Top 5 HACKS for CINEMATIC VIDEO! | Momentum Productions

What's going on guys, Josh here from Momentum Productions and today I'm going to show you how to get cinematic videos with five simple steps.
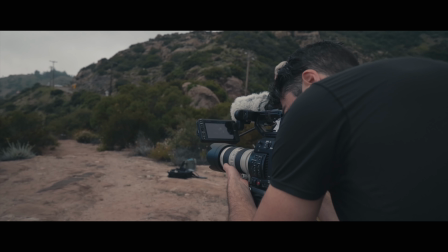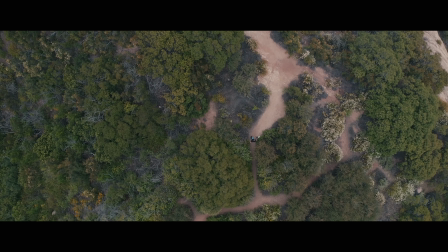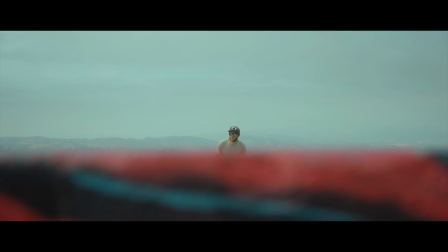These steps were the same steps that I took to use in my client videos and I'll tell you right now that it helps drastically. Step number one is frame rate. Now there is a lot of pre-production planning that you have to go into before you're on your shoot.
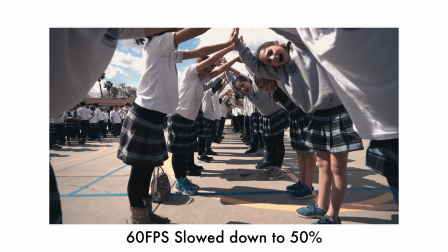So frame rate plays a huge role.
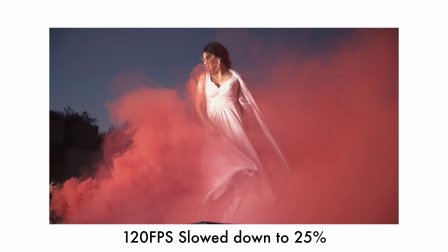Now, before we continue on with frame rates, I strongly suggest checking out this video right here where I show you what each frame rate can do for you.
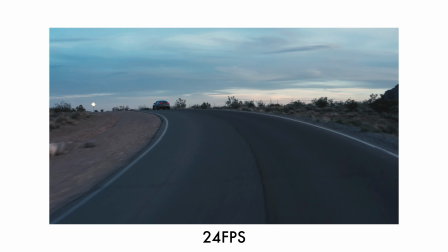Basically, we're dealing with motion blur for 24 frames, slow motion with 60 frames,
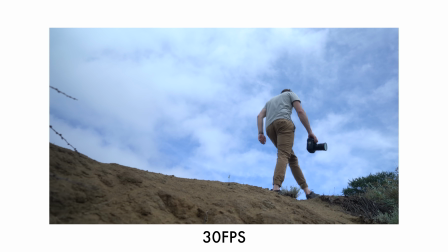and 30 frames for real time. 30 frames is probably the most accurate for motion. 24 frames is more cinematic because of that motion blur and sometimes it's actually easier shooting at 24 frames especially if you're doing a lot of whip pan transitions and hey i did shoot a tutorial on that as well and you can check it out right here now 24 frames there is a very
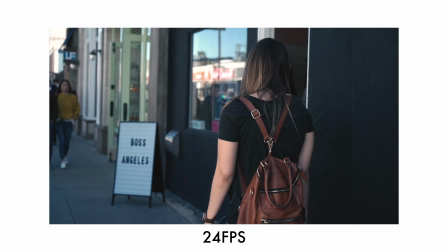good look that 24 frames can give us that motion blur does make a massive difference when you're trying to get more of that cinematic vibe that more filmic look that motion blur can do a lot for you Now, if you want to get more of that soap opera look slash smoother video, then 30 frames per second is the perfect choice for you.
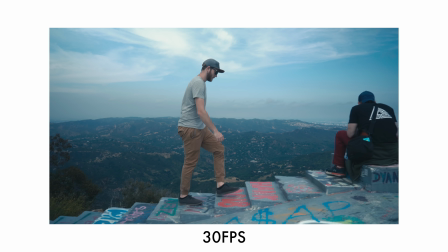And plus,
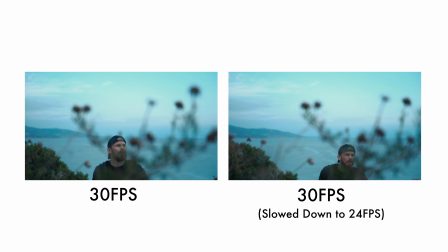you can shoot a lot of footage in 30 frames per second and slow it down to 24 frames per second to get even smoother footage when you're exporting at 24. Now, I know this may seem a little bit confusing, which is why I recommended the video I did earlier. So make sure you check it out right here. Frame rates explained. Definitely check it out. Another thing I recommend is to use slow motion.
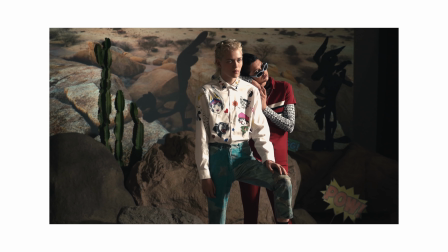Slow motion can really dramatize a lot of your footage and it can accentuate emotion.
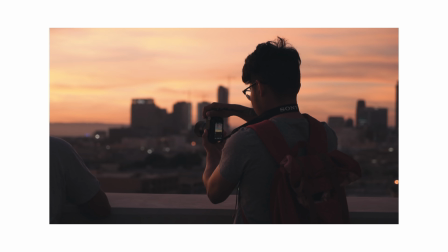Emotion is key, especially when you're trying to tell a story. Don't forget that emotion can drive everything. It's also very important to understand that you must not overuse slow motion. Too much slow motion can drag the video and it can make things seem very boring. Next up is composition. Composition is how you frame your shots. Now this is extremely, extremely important. Side by side with lighting and frame rates, composition is going to make or break your film.
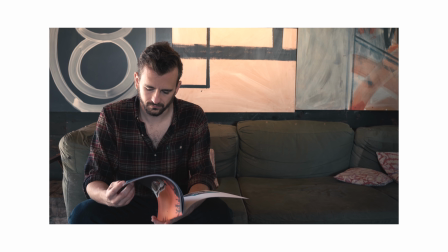This is how we can actually tell our story by using different camera angles and how we position our subjects in frame. Basically, I use the rule of thirds to help guide me with my composition.
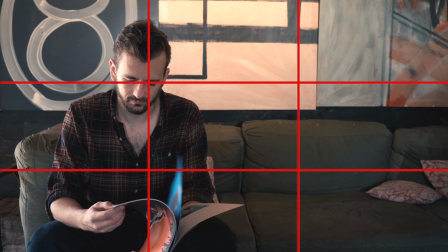It's basically a quadratic grid that shows up on your display either on your camera, your monitor, or on your editing platform. This is key because you should always use the rule of thirds. Either have your subjects framed up in the center or to the left or right part of the frame.
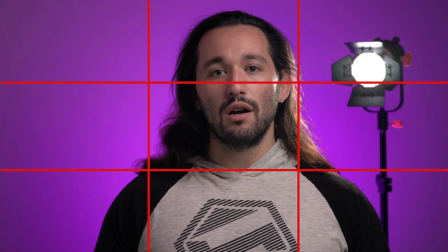You can see how positioned right in the center of the frame. my eyes are actually
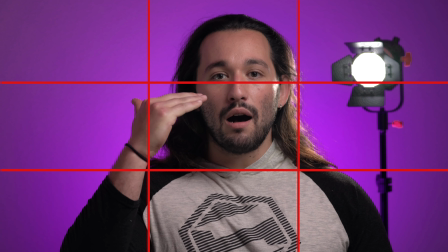crossing the top portion of the grid now you want to use
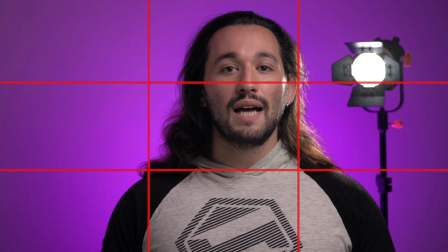this top portion to match up your subjects eye line just so we have enough headroom that headroom is crucial because it can either eliminate dead space or bring in dead space too much headroom too much dead space too little headroom then you're just showing too much of the
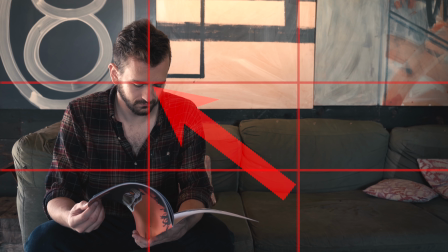subject that your audience does not need to see using the corner of the grid you can position your subject either on the left or right part of the frame.
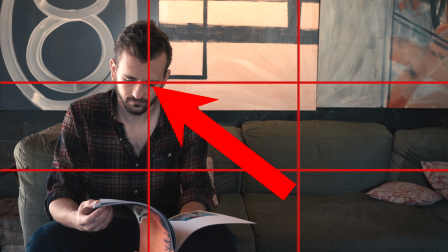Keep eyelines consistent at the top portion of the grid in that corner of that rule of third, either on the left or right part of the frame. Now, usually when you have a subject talking to another subject and you want to focus on just one subject, then make sure that you either have them on the left or right part of the frame.